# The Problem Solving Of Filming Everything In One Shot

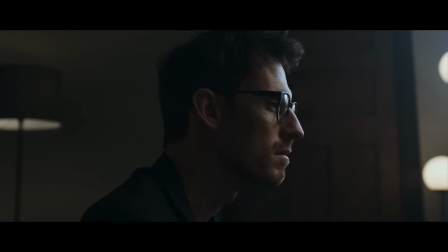(4:31)
If you're a cinematographer,
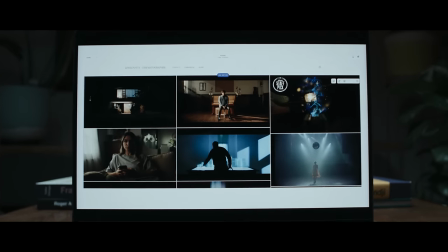(4:33)
photographer or anything really and you're trying to level up to get better creative jobs having a website is crucial so people can see your work and hire you.
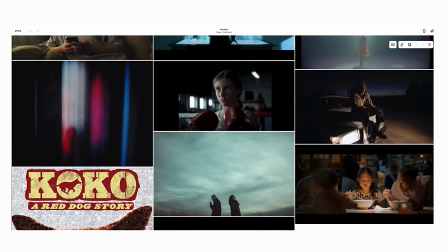(4:42)
Squarespace is easy to use you don't need know how to code or anything like that you can just drag and drop and it's good to go so
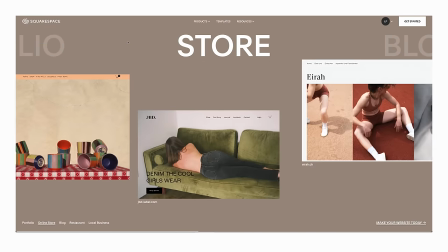(4:48)
whether you want to show your portfolio of work run an online store everything's built into the site if you want to build a website you can start a free trial at squarespace.com slash Lewis Ponce to save 10% off the first purchase so
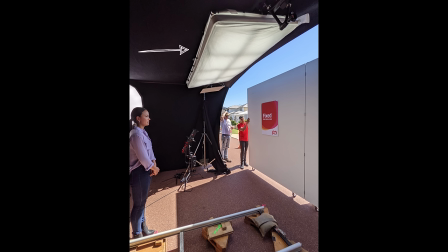(5:05)
the lighting on this one we used an Intellitech mega light cloth above to sort of light the wall and give her a bit of a backlight then we tried
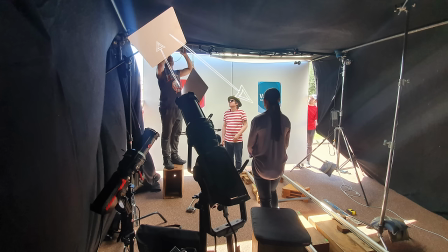(5:13)
to bounce a 600d with a spotlight into a CRLS reflector to edge light her but it didn't really do as much as we thought level wise and it was a bit too moody and contrasty because the camera had like six tops of ND in it but
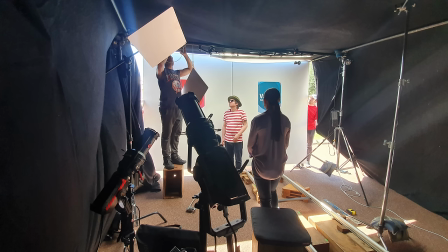(5:29)
we kept that there and then just bounced that into it just to give the wall a little bit extra light then instead we got another 600d in a softbox to key
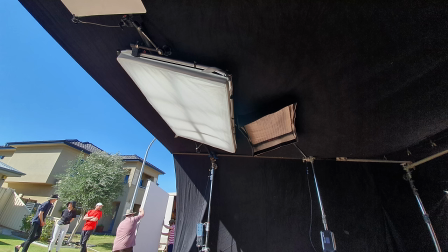(5:37)
light her then to give her a bit more of an edge light we just use that flex panel above her.
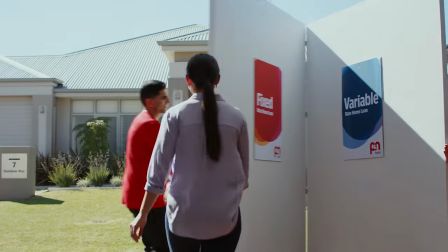(5:43)
Then as she walks out there's a bit of a bonus that the Sun bounces into the wall and gives her an edge light.
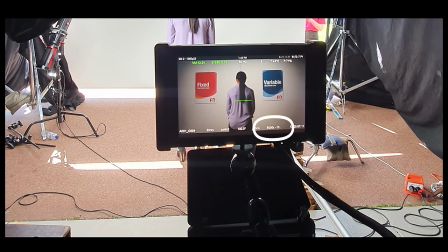(5:50)
This minus 10 that you see here was because the Sun was bouncing into the grass
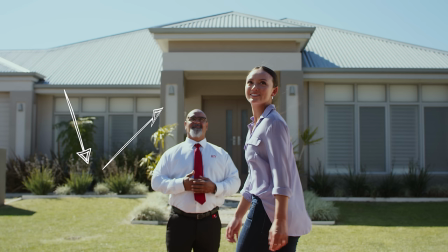(5:54)
and making it quite green so I just tried to take a little bit of that out in the camera.
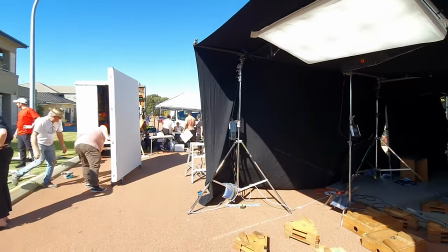(5:59)
Sometimes I'll just mess around with the white balance on set and if it looks better to me I'll just go with it.
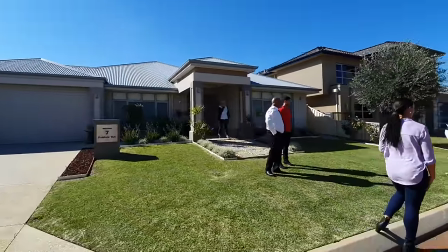(6:06)
Not always just using the standard that you would use just have a play around with it and sometimes it looks better.
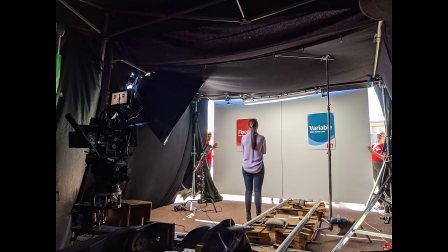(6:12)
So I guess what did I learn and what would I do differently next time? I would either get some brighter lights because everything was pretty maxed out or I would try and make the side tent wall next to her instead of being black maybe
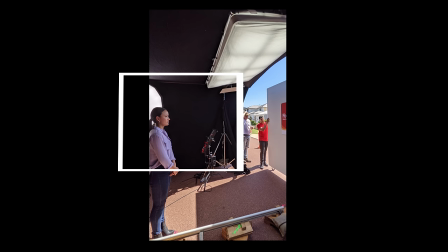(6:25)
have like a 20 by 12 thick diffusion and that would just make a big soft sauce from one side but the only thing
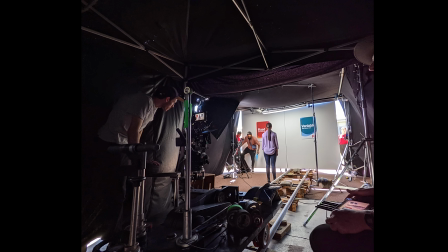(6:34)
would be it wouldn't be as reliable and constant if the sun went in and out behind clouds but yeah maybe i would try something like
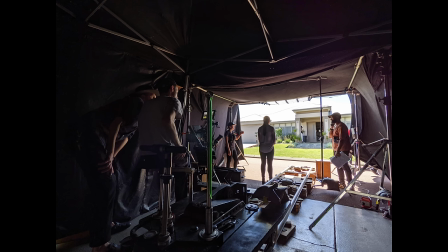(6:41)
that if i was to do it again but yeah the pre-production on these kind of shoots is so important to make sure everything's lined up and knowing
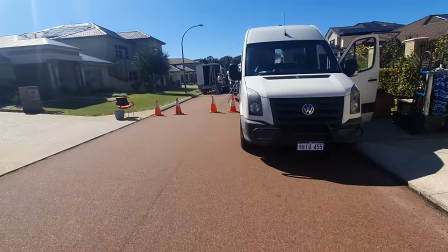(6:48)
where everything's going to go because you can't really change your mind on the day i think it took about three hours
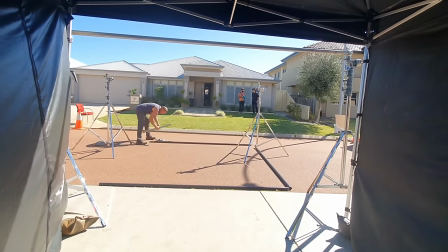(6:55)
or so to set this up and you know there's no chance of changing your mind to move the camera somewhere else or change lens.
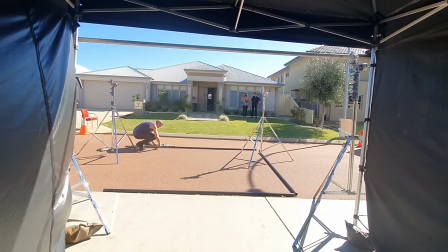(7:03)
So yeah pre-production is where all the work as a cinematographer has done.
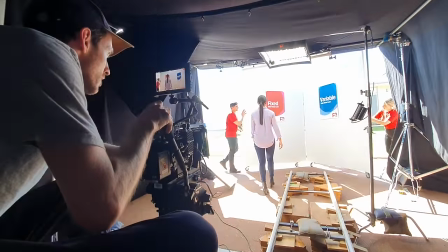(7:07)
On the day you're not actually doing too much other than overseeing little problems that might arise and just operating the camera.
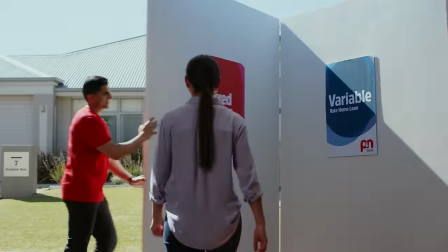(7:14)
Once we got it all working I think we ended up shooting about six or seven takes. I don't know if this is the right one that they used in the final but there was just minor differences in each.
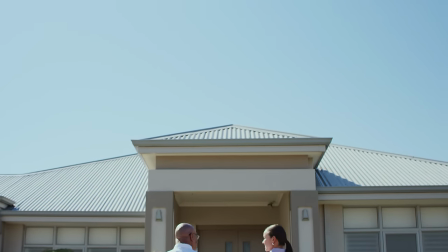(7:23)
Maybe this one was too windy. Alright I think that's going to do it for this one. Like always if you have any other questions leave them in the comments and I'll try and answer them there and I'll see you in a couple weeks.
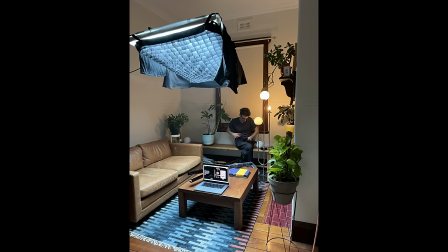(7:36)
So for anyone wondering this is how I quickly shot that Squarespace ad. We used that Intellitech Mega Lightcloth above, just had these practical lamps on the background.
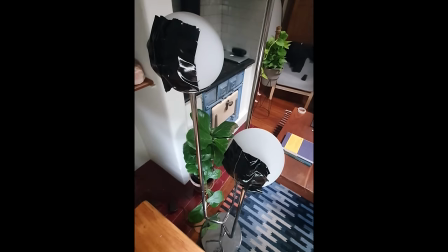(7:45)
Then I just brought the level of them way down. I put some black gaffer tape on the back of the lamp to stop the spill on the wall.
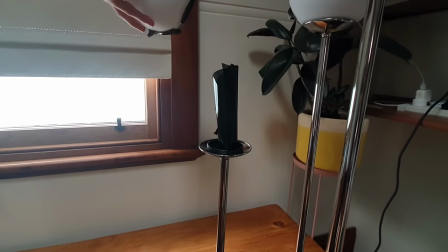(7:55)
Then inside the lamp I put some ND gel wrapped around the light globes because I didn't have a dimmer board to dim it down.
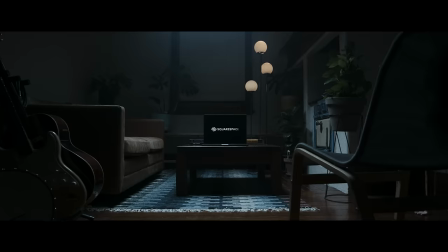(8:02)
Then we just pushed the slider in on the computer. I also just used lots of smoke in the room.
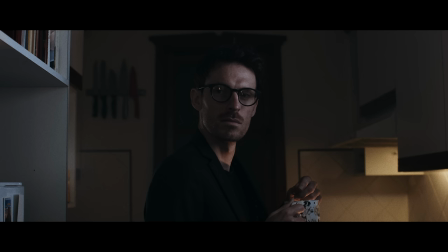(8:07)
For this kitchen shot I just had that falconized flex light just outside of the frame here. Then an aperture mc bouncing up. Then this other light here was just my phone torch in the cupboard lighting me and you can see the reflections of the lights in the glasses.
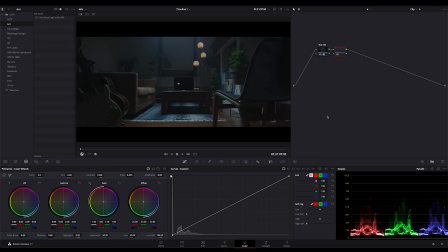(8:24)
Then for the grade I did it in resolve with the plug-in dehanser which is a really great sort of film color grading emulation plug-in.
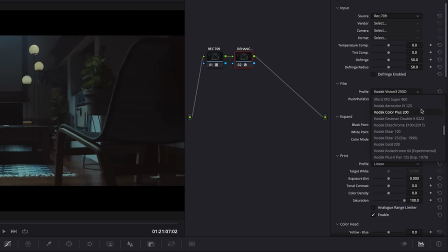(8:31)
I really like this profile here the Kodak Aerocolor 125.